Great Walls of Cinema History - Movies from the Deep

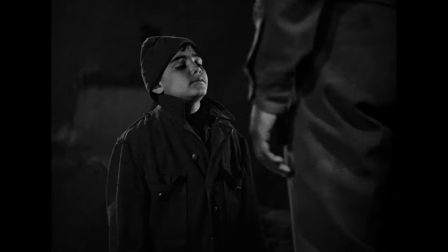(8:14)
But as he discovers the squalor the boy lives in, he drops the shoes and runs away.
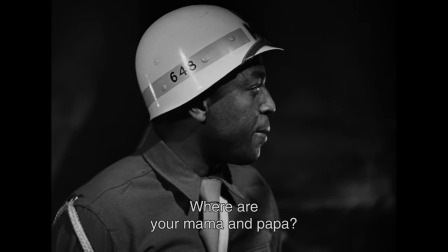(8:19) Dove mom and papa?
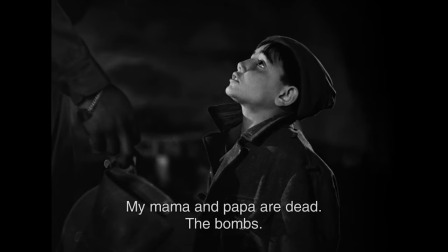(8:20) Mamma e papà stanno qui, sono morti.
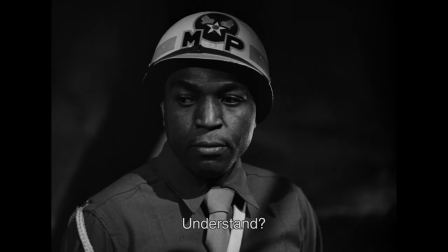(8:28) E boom, boom, boom. Capisce, boom, boom.
As if his talking about his separate and very American fantasies on the crumbled walls of someone else's home actually catches up to him.
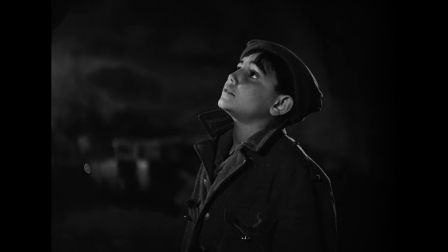(8:40)
It doesn't shoot down Joe's takes, after all. It acknowledges his lower status in America, but it does place them in context.
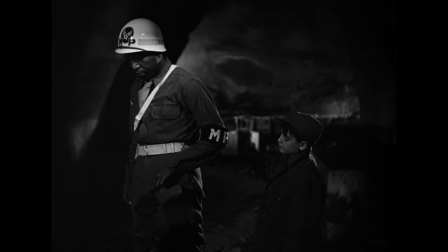(8:47)
And more importantly, it does it honestly.
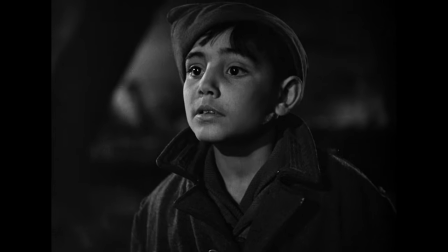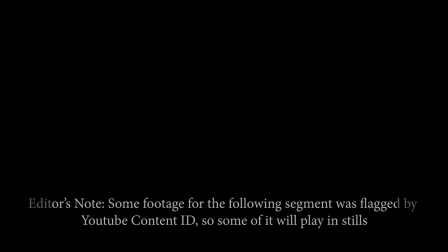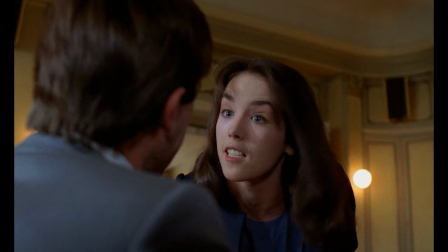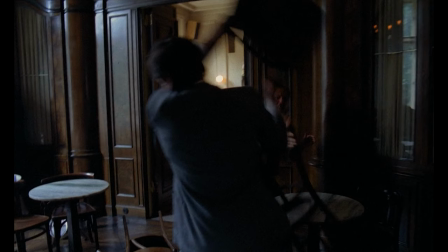Have y'all heard of Possession? It's an emotionally charged, surrealistic horror film directed by Andrzej Żuławski, starring Isabel Adjani and Sam Neill. Yes, that very pre-Jurassic Park Sam Neill. And it takes place technically in 1980s West Berlin, but more narratively in the minds of the characters.
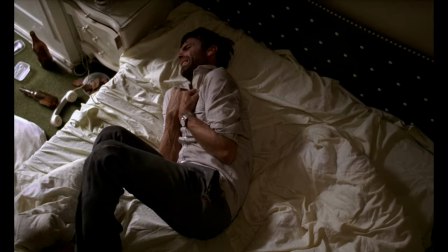(9:34)
It's a horror film about divorce, and it's absolutely brutally intense. The emotions of the characters are on full display here.
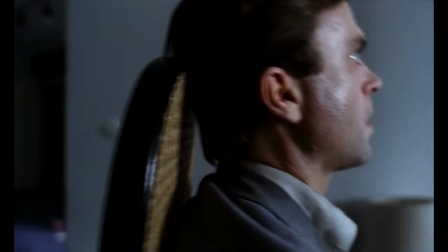(9:41)
Like really, if you've ever done acting exercises where you just embody an emotion and try to find it as honestly as possible, this film uses something like that for its narrative.
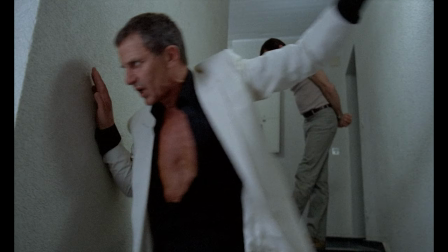(9:49)
And it is beautiful, striking, and scary.
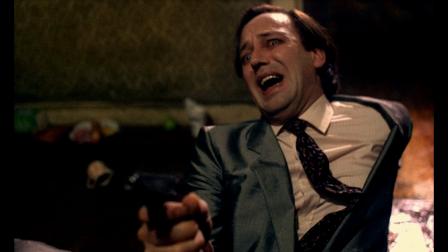(9:55)
Oh, But this is about walls, right? I admit I keep getting sidetracked. Well, there are not one, not two, but three kinds of walls here. Clean walls, dirty walls, and Berlin walls. Whoa. But I'll just be covering the former two. The walls embody the character's desire. Every wall inside is clean. It's freaking spotless.
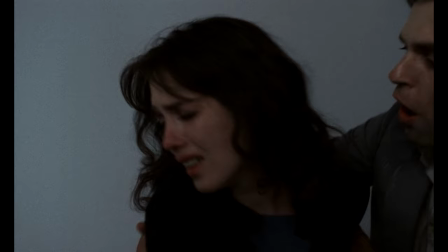(10:21)
For this film, it is arranged as a wish for messy lives, for an aspirational quality that is definitely not there. It begins with Adjani and Neill awkwardly together saying how this isn't working.
It's just natural.
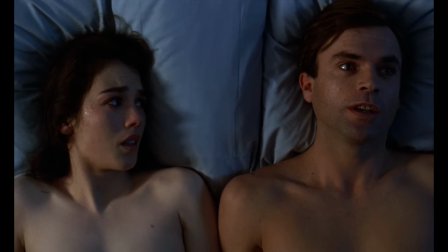(10:33) Feelings change. But without you, I wouldn't feel anything at all.
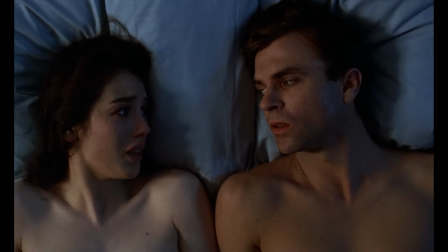(10:41) What do you feel now?
And it goes absolutely off the wall.
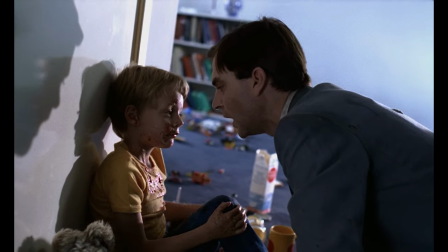(10:46) Not sorry.
The first really, truly telling moment is when their child, Bob, has fudged everything up around them.
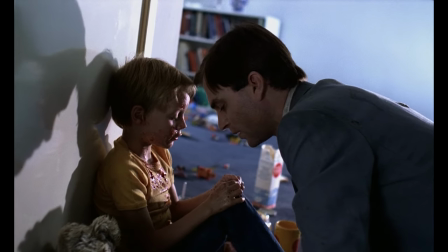(10:52)
Chocolates on them and stuff is everywhere and dang. It contrasts so vividly to the clean wall.
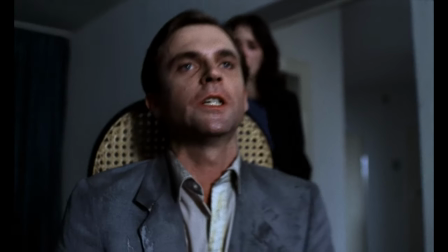(10:57)
At that point, the seams are already bursting. But now it has reached their offspring.
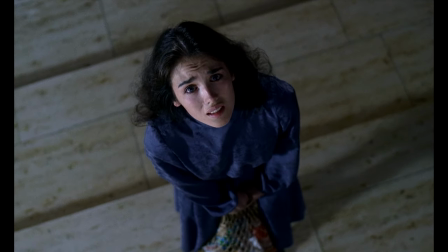(11:01)
But these walls, instead of representing that aspirational quality, become opaque cages, stifling and utterly difficult to breathe in.
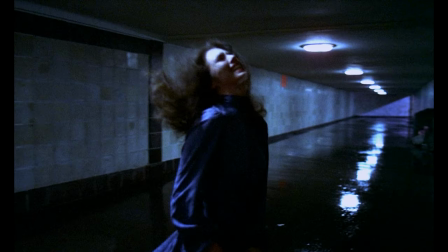(11:09)
I mean, just check out Adjani's legendary performance when in the relatively clean metro station.
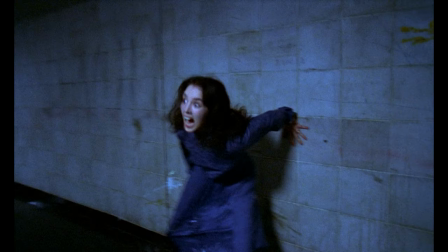(11:13)
The animal in her rips out, the walls become stained with milk, and aspirations have been obliterated.
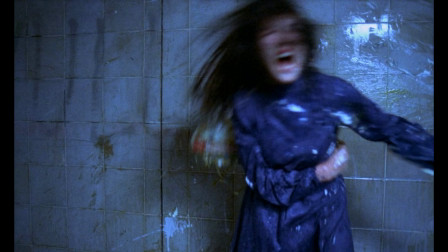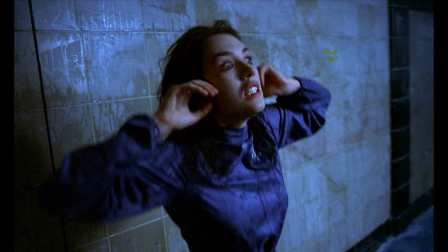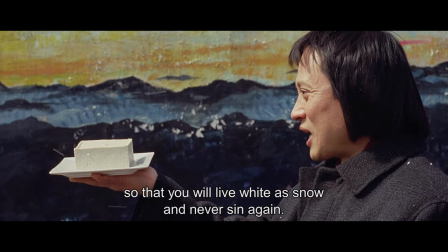(11:30) "두부처럼 하얗게 살라고 다시는 죄짓지 말란 뜻으로 먹는 겁니다."
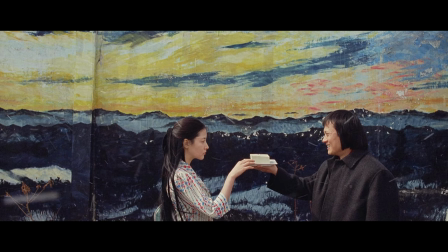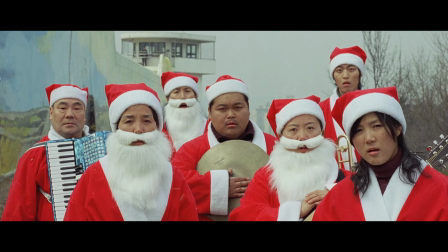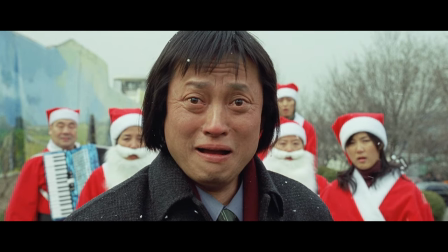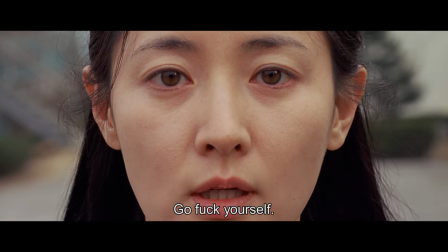(11:53) "너나 잘하세요."
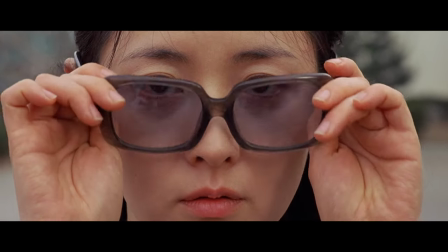2005 Korean film directed by Park Chan-Wook.
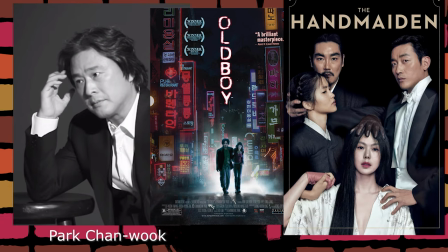(12:03)
You're probably familiar with 2003's Oldboy or 2016's The Handmaiden, but this is Lady Vengeance, the final chapter in the Vengeance trilogy.